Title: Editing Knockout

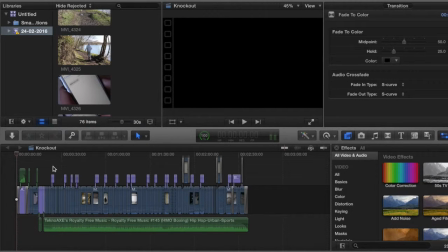(0:01)
Okay, so this video I'm just gonna run through what we did to finish and edit our final media product. So I'm gonna be talking about the different sound effects we used, the text, what we did with the text, and the color correction and things like that. So yeah.
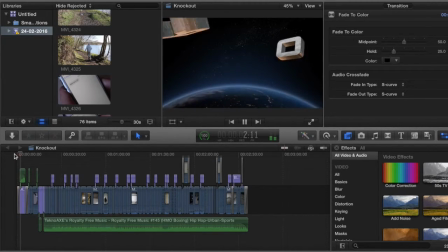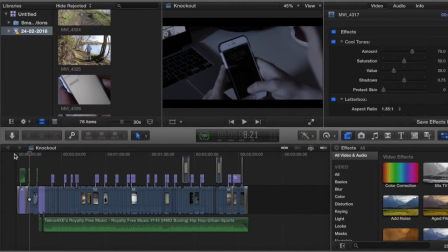(0:28)
Okay, so this first noise here, you heard the sound you get when you get a text, and what we did, we didn't actually use a mic when we filmed because we didn't have one available. So what we did is we did this recording and found out that the noise of the text wasn't actually loud enough and clear enough.
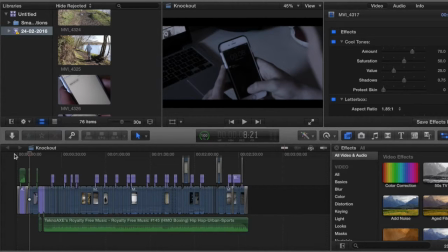(0:48)
So what we did is we went online and we downloaded one that was exactly identical at the same time that went off, and we made it a bit more realistic by keeping the sound in the background as well, so it still felt like it was there. And it's the same with that one as well.
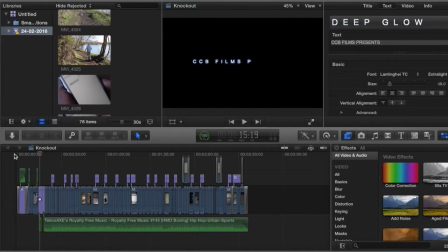(1:08)
So the reason we use that is because it was a lot clearer that he sent a text, and it gives it a good effect to use. It's the same with this as well. So this CCB Films Presents. So we got the text from Final Cut, and we also got the sound effect from Final Cut, the
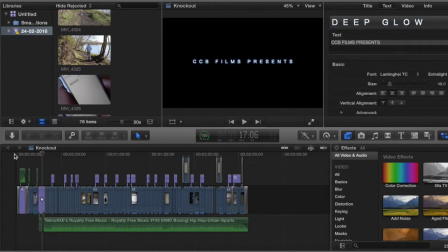(1:28)
typewriting, as we felt it would just be a bit boring if we didn't have any sound to it, and the text noise of it's timed perfectly with the way the CCB Films Presents goes. So
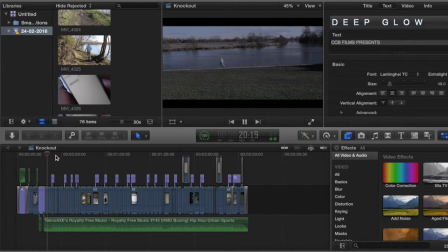okay, so in that first, what we've seen there, we saw him running along the river.
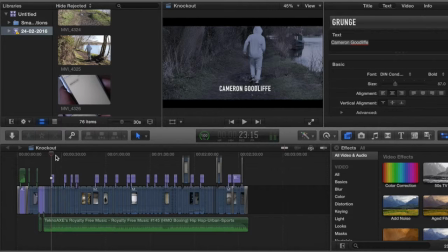(1:56)
What we wanted to do is, we purposely positioned him in different positions. When you heard the beat, we felt like it intensified the scene a bit and progressed things, because we didn't want to show him running for too long, as we thought it might get a bit boring for the people who are viewing it.
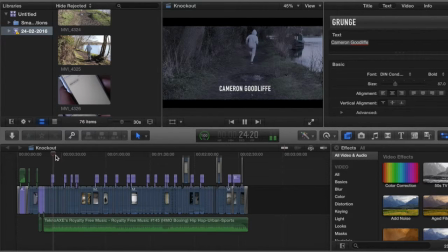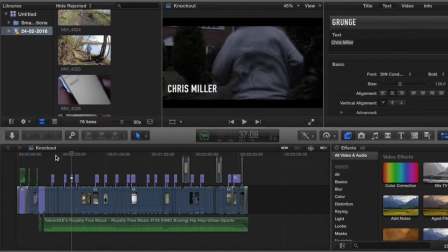(2:29)
So there's another thing you might have noticed. We didn't, in the running scene, we didn't always go for the still shots using the tripod. So for this one, I followed Cameron whilst running with the camera, and the purpose of it was so we got that shaky effect, as it sort of
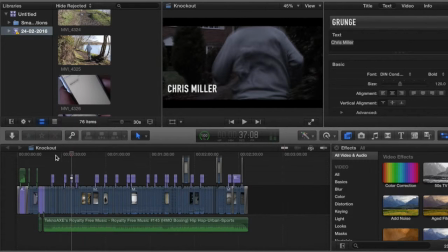(2:45)
made it seem a bit more realistic. Rather than still shots, we wanted to just add another dynamic into it, which we thought worked well.
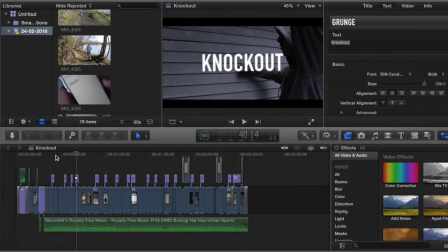(2:58)
Okay, so there you see the first sort of effect we did. So Knockout's obviously the title, and what we did is we used an effect called Bad TV, where what it does is it actually shakes the text, and we also added an earthquake feature on it, which moves it up and down.
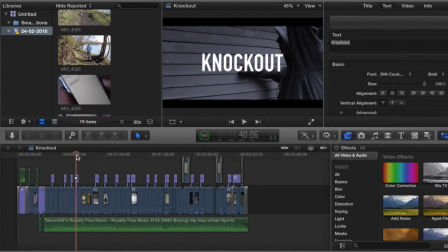(3:18)
And so we just felt using this, it sort of made it clear that how hard he was punching the garage, and if we had the text move rather than stay still, it sure showed his strength in a way, and his aggression he had, which we thought worked well.
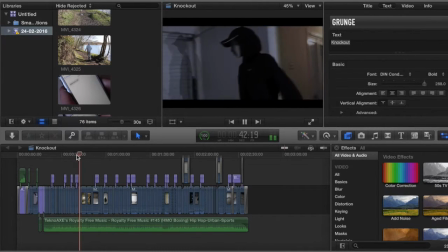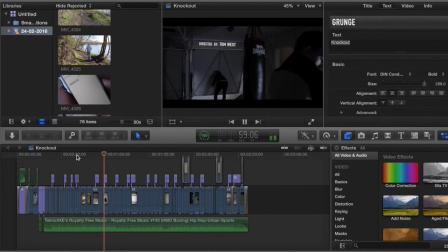So here's another thing we did.
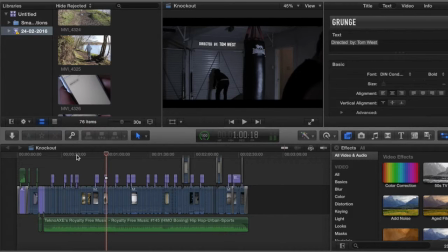(3:57)
What we wanted to do with the text, as you see the text here, where my mouse is, we used grunge, and the reason we didn't want to use a sort of obvious font where it's just plain text was because it wasn't really the effect we were going for.
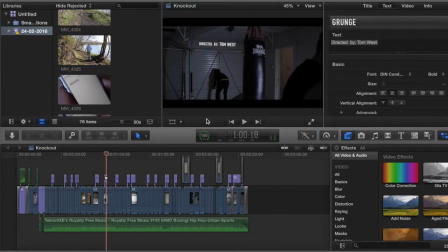(4:13)
So we decided to use sort of a grainy text, which sort of we felt matched the atmosphere in the room as well. And yeah, you'll notice that throughout this video we tried integrating the text into the background as much as possible, as it made it a bit more interesting and looked a bit more professional.
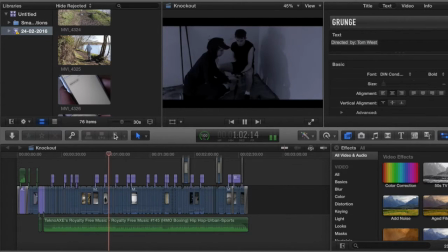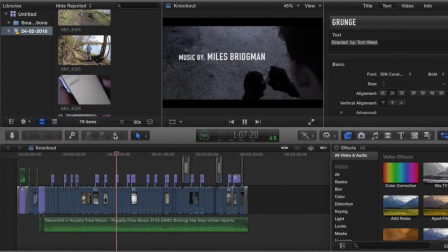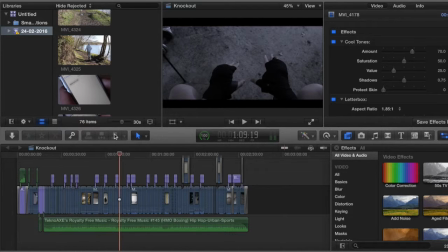(4:42)
Okay, yeah, so in this shot what we did is we wanted to use a POV perspective for the audience, as it gave the impression as him in his shoes, how he was feeling, and you can tell by the way the hands are wrapped and the way he's moving his hands around that it's
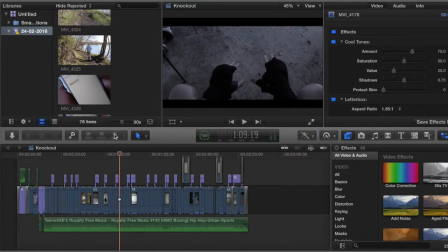(5:01)
like adds a bit more to the scene rather than just filming him move his hands around. We thought it would work well in showing what he's doing and what he's doing to prepare to start training.
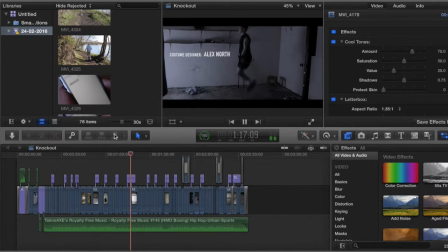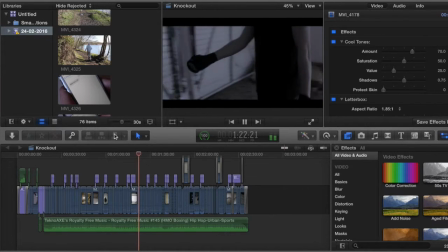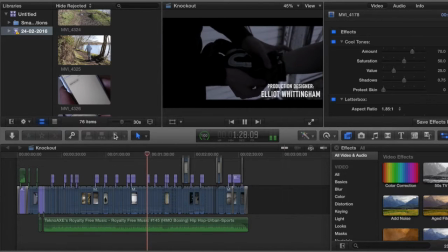Another audio thing we did then was that in this, you can see it here where my cursor is. So what we did in this one was we actually moved the level of the audio volume up so you could hear the Velcro strapping.
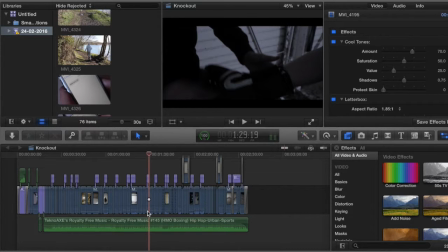(5:50)
So yeah, we did that. And because it's an extreme close-up, the audience would expect to hear the noises that are actually happening at the time.
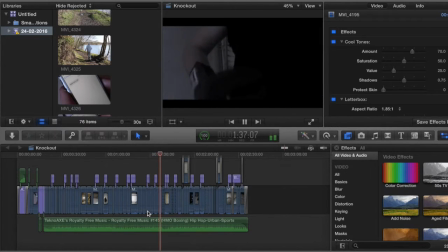Okay, so there we actually see the first punching scene of the opening sequence, and likewise with the title we used that bad TV in the earthquake effect, which shook the whole frame a bit and added to that sort of like glowing effect,
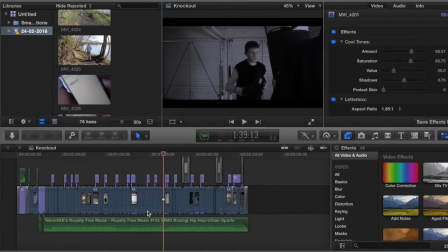(6:23)
and we just felt just him punching the bag just might become a bit, because he does it quite frequently, it might become a sort of a bit tedious for the audience, and so adding that effect sort of changed the dynamic a bit of it and made it more interesting and sort of intensified the scene.
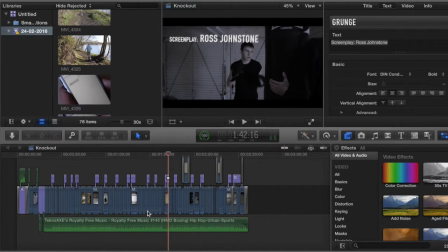(6:47)
And there's another example of where he's punching the text as well as hitting the bag. It sort of shows that his punching is affecting other things around it, such as the text we used as well.
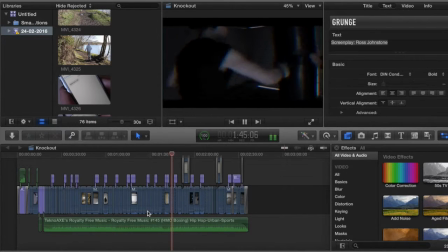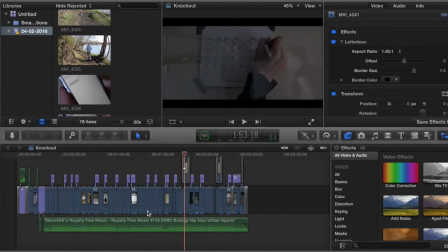(7:13)
So what we did here is that we didn't want just a plain shot of the calendar. So what we did is where my mouse is, we added the shot of Ben crossing out the calendar, and we put it over the clip of him doing pad work. And so what we did was we put the opacity of that down,
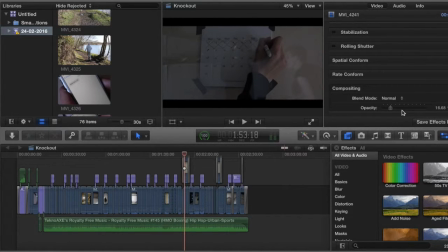(7:34)
as you can see here, 16.68, and it made it, well, yeah, so it gives out that transparent effect where you can see two things happening at once, which we felt was useful in the time managing for this scene.
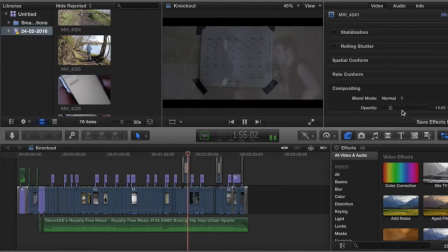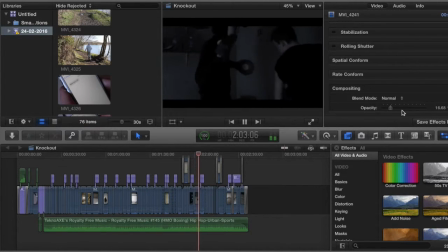So another thing I haven't spoke about yet is the color correction throughout the whole scene.